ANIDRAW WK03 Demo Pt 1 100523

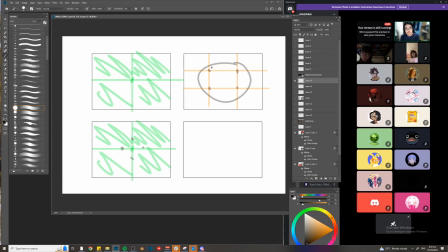Now, if your piece calls for something that's not necessarily placed here, your focal point, that's okay as long as it looks good. Kumbaga, for the people who are having a hard time placing them, well, you can place them here. Now, sometimes um,
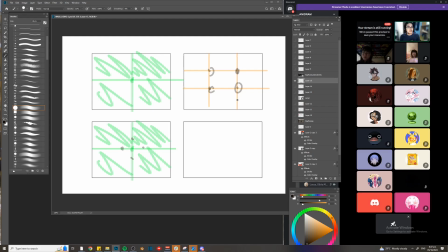by instinct, okay, guys, um, you will start to place these things on these particular areas. Hindi nyo na napapansin, you're placing them there. Minsan ganun na siya eh. Now, you can also observe them in different shots.
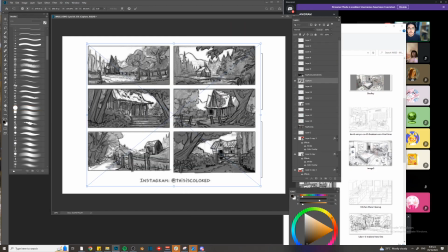Uh, let's say here. Okay. These are not my thumbnails. These are just from a different artist. Ito yung Instagram niya. But, yeah, you can see it here. Tingnan nyo ah.
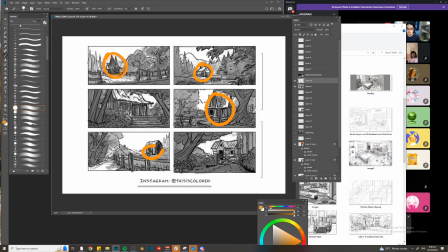Placement of the focal point. It's not really dead in the center.
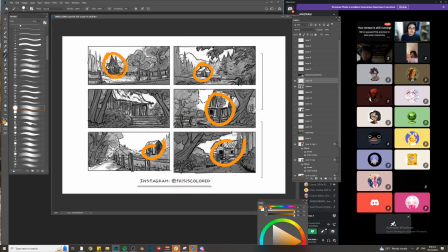It's placed on a good position somewhere off the middle. You see it? You see it when I add the crosses, you can see how interesting the shapes are in division of space.
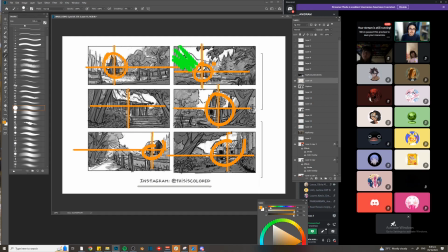So that's the thing here with composition. You have to create a good or a appealing placement of shapes.
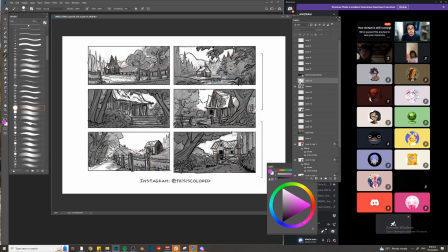Okay? Now, the placement of your focal point allows you to create interesting shapes. Okay? So what do I mean by shapes? Well, the shapes are gonna be, well, for example, if you place
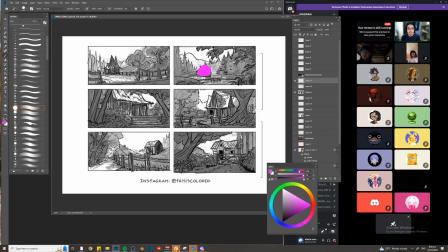the house here at the back, okay, you have an opportunity to create a bigger shape here at the foreground. Okay, so this bigger shape can be, well, a tree, maybe a fence, I don't know. As long as you can have this kind of setup, this kind of shape here, you will create a more interesting design overall.
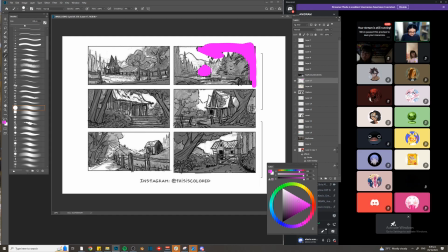Okay, and another thing, oops, wait lang, my tablet died. Let me charge my tablet. Another thing that you should do is also
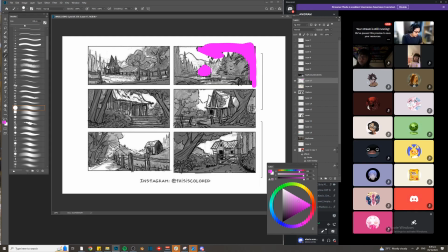the scale of your thumb of the scale of your what do you call this,
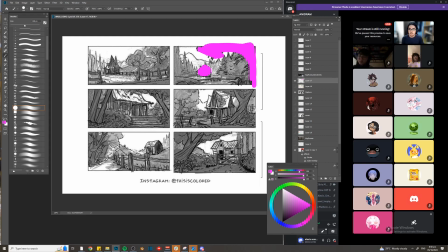the scale of your focal point, how close it is in your camera. For example, here, these are very far, far away from the camera. So it's gonna be, well, obviously a smaller shape. So once again, you can have that opportunity to create bigger shapes on the foreground. Now let's say here,
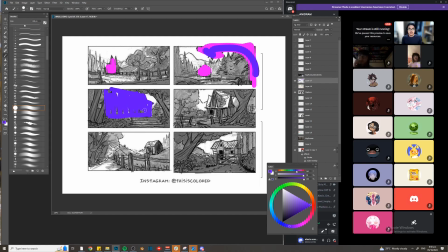the focal point is very big. It dominates the space. Now the surrounding elements are gonna be a bit smaller, right? So when you have a big shape, a small shape, you have contrast. And that's also good for composition, right? You have contrast. Okay, so here is another good setup.
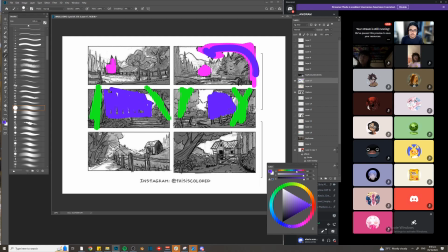You have shapes here. You see this part, guys?
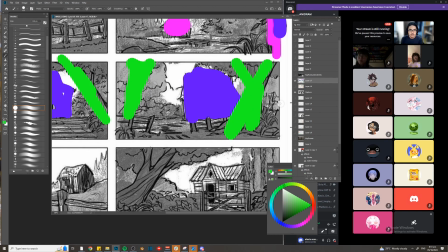How this tree here is covering a portion of the house. Well, that's what you call an overlap. Okay, overlaps are also very good for composition because when you're overlapping shapes, let's say you have a house here, right?
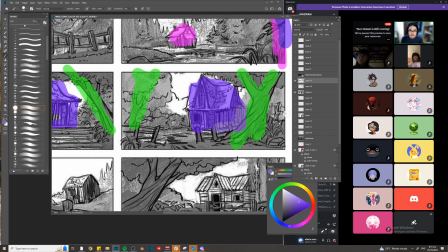Other in a typical setup, ganyan siya. It's a complete house. But if you want to make it more interesting, you could opt to create overlaps. Maybe have a part of that house obscured by a bigger element at the foreground.
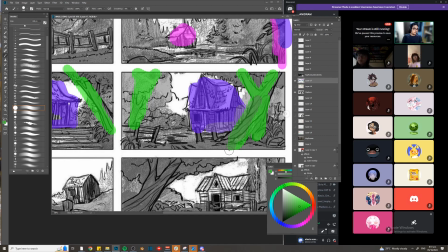Let's say, kunwari ako, ito yung portrait ko, pwede kong lagyan ng frame dito sa gilid.